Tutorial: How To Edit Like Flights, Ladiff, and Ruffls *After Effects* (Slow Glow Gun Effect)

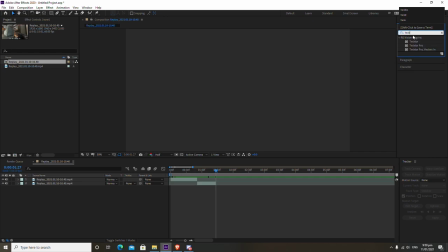[4:09]
Then you want to go over to your effects panel and type in Twixtor Pro, like I said in the beginning of the video, and you want to drag that onto this clip here, not the top one, but the one that has the kill. Okay, so this bit gets a little bit tricky, but it's not too hard to follow.
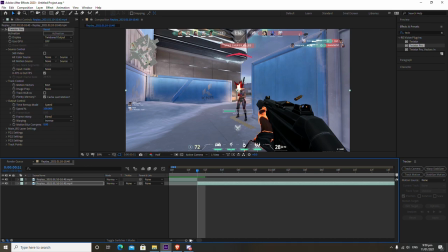[4:24]
So what you want to do is you want to go to the edge, or drag your playhead to the beginning of the clip where you get the kill, and you want to click Control and your left arrow to go backwards one frame. Now we're going to come over to the Twixtor Pro. Make sure you click in FPS is out FPS, uncheck that, and make it your FPS.
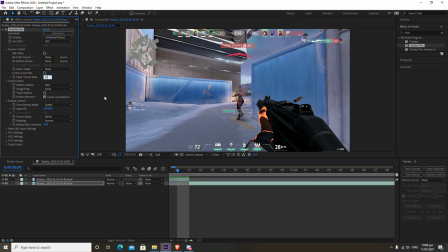[4:44]
So my input FPS is 60 FPS because that's the FPS of my composition and my clips. So I'm going to change that to 60. If you film in 30 or 120, change that to, you know, your FPS depending on what your clips are filmed in.
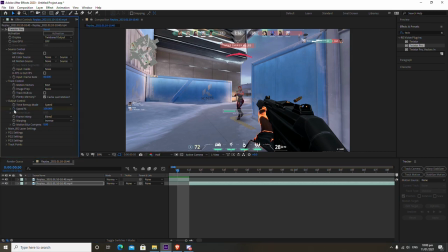[4:57]
So now once you're here, what you want to do is you want to go to speed, and you want to make a keyframe for speed one frame before the start of the video. And I'll show you why that's important in just a moment.
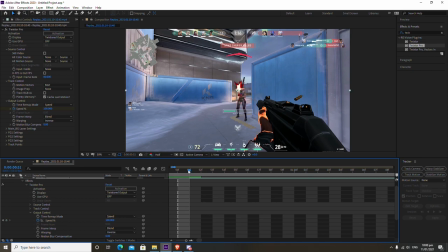[5:11]
So basically, if you were to go and just change the beginning of this clip to have like one speed,
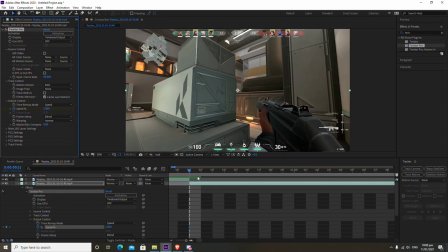[5:18]
it would play it at a random point in time. You can see it doesn't play at the point where we want the kill.
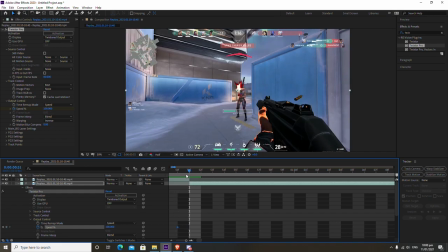[5:24]
So that's why we need to go one frame backwards from the clip and make it 100, and then one frame forward, which is where we get the kill, and make that either 3, 5, or 1. I find to use 3 the most, occasionally 5 if there's not much movement in the clip, but Ladiff and
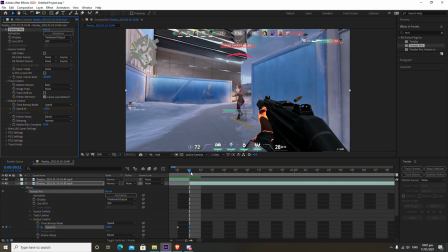[5:43]
RZCA uses 1 because it means that they have to, mask less of the gun, because the gun is stiller for longer, as you can see right here. Twixtor generates more frames, but you can see the gun is literally like not even moving.
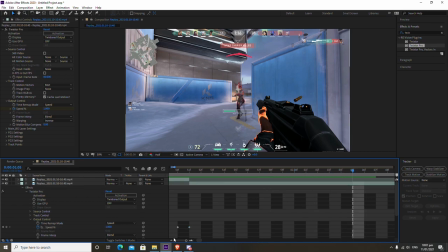[5:58]
It's basically a still clip. And I can drag that through most of the clip and you won't really see much movement at all. All you see is the character's blood moving right in the center of the screen there. Anyways, so once you've done that, we've got essentially the entirety of the clip slowed down to one speed.
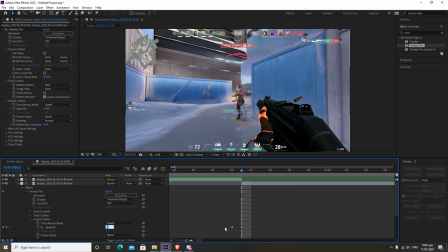[6:15]
So like I said, if you do choose to do 3 speed because you want more motion, that is fine, because that's what I do. And it looks a little bit better, I reckon, because there's more motion. It doesn't look like you took a screenshot and added effects to a screenshot. But it sometimes does mean, if you have a lot of gun movement, it means you'll have to mask more frames of the gun.
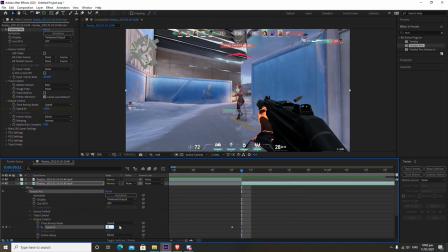[6:34]
So for the simplicity of this tutorial, I'm just going to keep it at 1, just so I can show you guys how to do it. So now that we have added Twixtor to this layer, what we want to do is we want to duplicate it. So now what duplicating is going to do is going to create 2 of these, of this this killing scene.
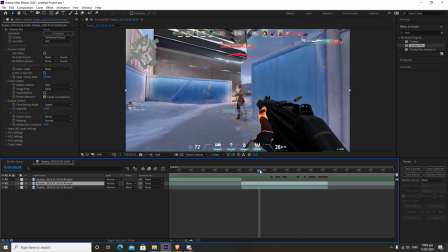[6:51]
It's going to create 2 of them, and what's going to happen is we're going to mask out the gun of the of this one on top. So basically, when we add the effect, we want the effect to only be applied to the gun. We don't want it to be applied to the rest of the kill, because it's going to distort and it just doesn't look nice on the video.
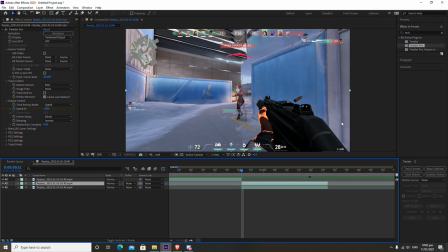[7:10]
So that's why this one, we mask out the gun on the top one here, and then we leave the background alone, and then we have add the effect to the masked layer so that only the gun has the effect, if that makes sense. If this doesn't quite make any sense, it will in a minute.
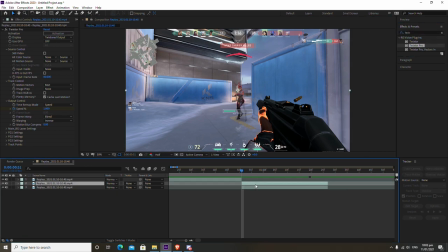[7:26]
So now what we want to do is we want to go make sure you're selecting this top layer, the one that we want to mask. That it has to be the top one, because the gun has to be on top of the footage when we mask it.
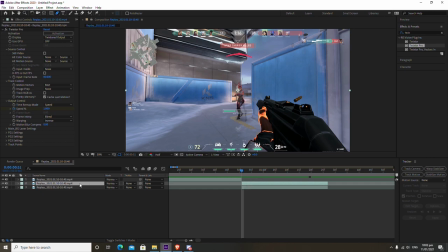[7:39]
So now we want to go up to the pen tool, remembering that we're pressing this this top layer of the kill scene.
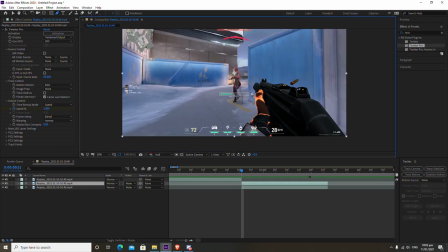[7:47]
And now we want to zoom in and we want to mask the gun.
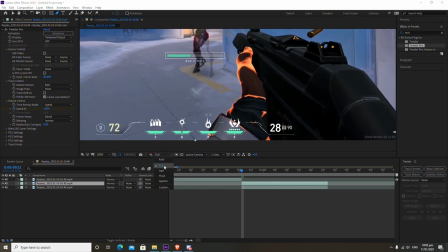[7:50]
So I'm going to do, if you guys can, if you have strong enough PC, I'd recommend putting this on full so you have more detail in your masking.
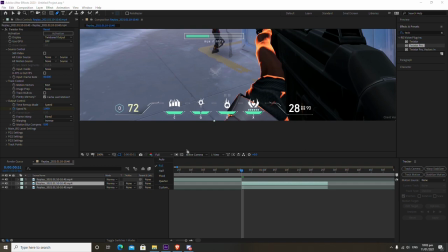[7:59]
But if you don't, that's fine. You can put it on half or quarter. It just makes it a little bit more difficult and less precise to mask.
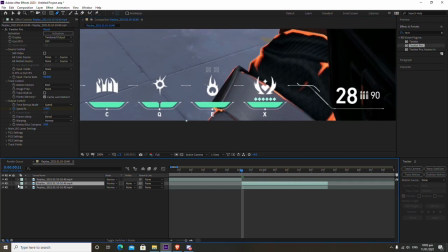[8:05]
So basically, here you can, I'd recommend changing the color of your mask when you place it down, because sometimes it can blend in and it doesn't stick out, and it's, you know, it's just hard to trace around a thing.